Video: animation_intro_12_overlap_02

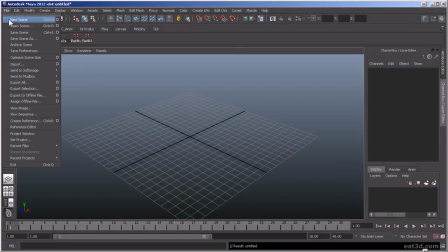4s
Okay, before we go on to the full rig example, I kind of like to
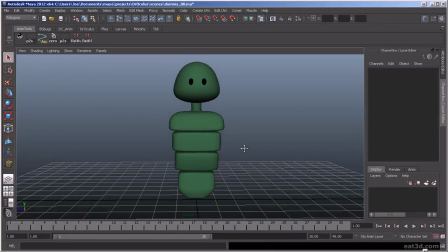10s
extrapolate on that last example just a little further on kind of this intermediate um, rig. Very simple FK rig. It's not even joints, they're just parented.
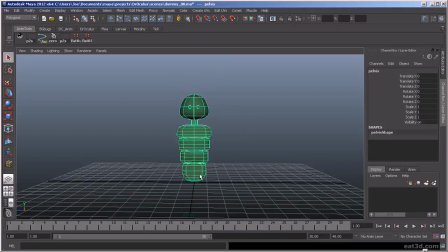25s
Um, I'd like to just kind of show an example of, a lot of times what you'll have in animation, say you'll have the character,
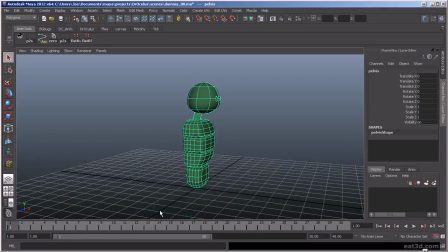46s
jumping up or, or something along those lines. So let's just kind of quickly do that example here. I'm going to basically select everything and set a key. Now he obviously doesn't have legs to jump with, but we'll just kind of pretend.
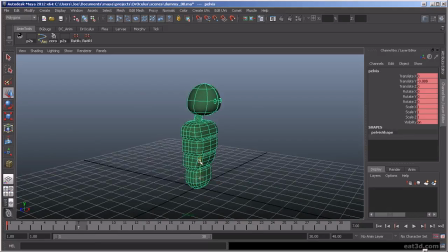66s
And then I'm going to have him kind of come down here. And then we're just going to go to the same amount of frames. And we're going to move him up.
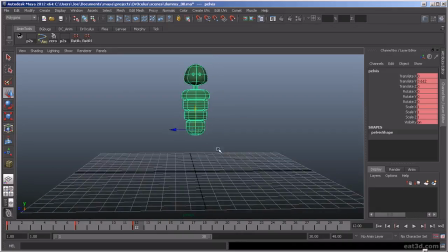83s
Oops. So let's say that's his jump. All right. And then again, we're going to select everything and key it. And then he's going to come back down to here.
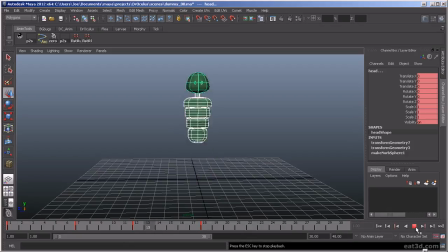105s
Now, if we play it, it just kind of looks like he's jumping up in the air. All right. So what we would do, because this obviously looks really stiff and there's absolutely no life to it all.
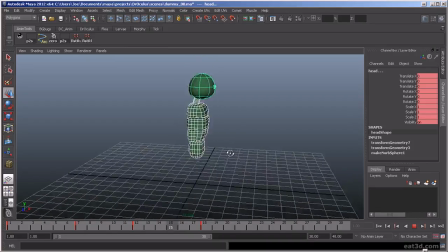121s
It looks kind of like a machine, right? Like maybe this was some kind of if you've seen Wall-E, kind of like a take on Eve, where it's just like this flying torso kind of thing. So to get some looseness into this,
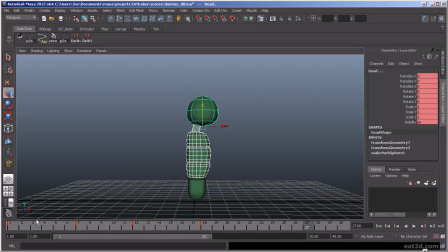142s
we're going to take some of these frames. So as it goes into this anticipation here, we're going to want him to bend forward. So now he's coming forward and then jumping up.
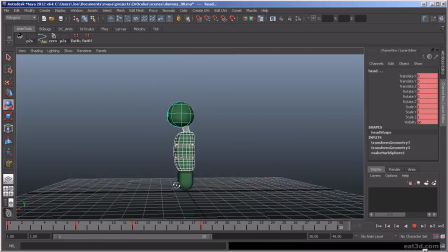164s
So now you can see it's starting to loosen up a little bit. It's getting a little more organic in the motion. All right. So then what I want to do here is,
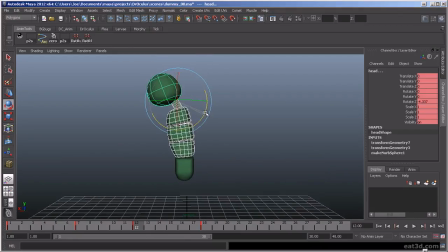184s
because he's still kind of coming up here, we still want him to be bent a little bit forward. And then as he comes down, he can overshoot. Maybe here he's bent back a little bit.
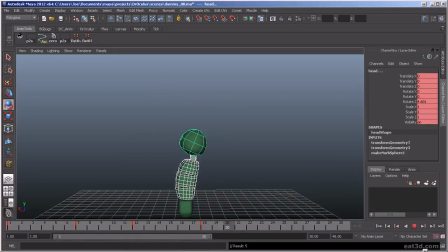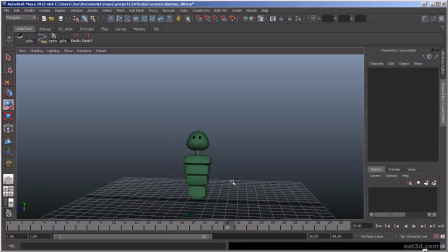204s
All right, so now if we play this back, all right, so we're getting that,
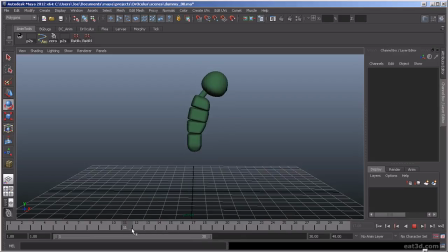220s
that flex in the spine. So now let's give him a little bit more air time. So as he's coming down, so he's kind of coming down, so we want to have him
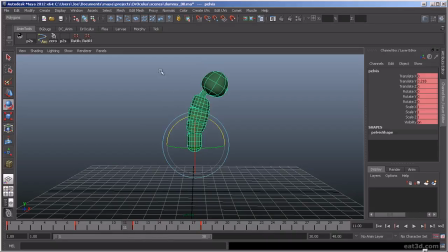239s
maybe right here. We're going to select all, we're going to save a key. Then we're going to go to this frame. I'm going to add some in-betweens here.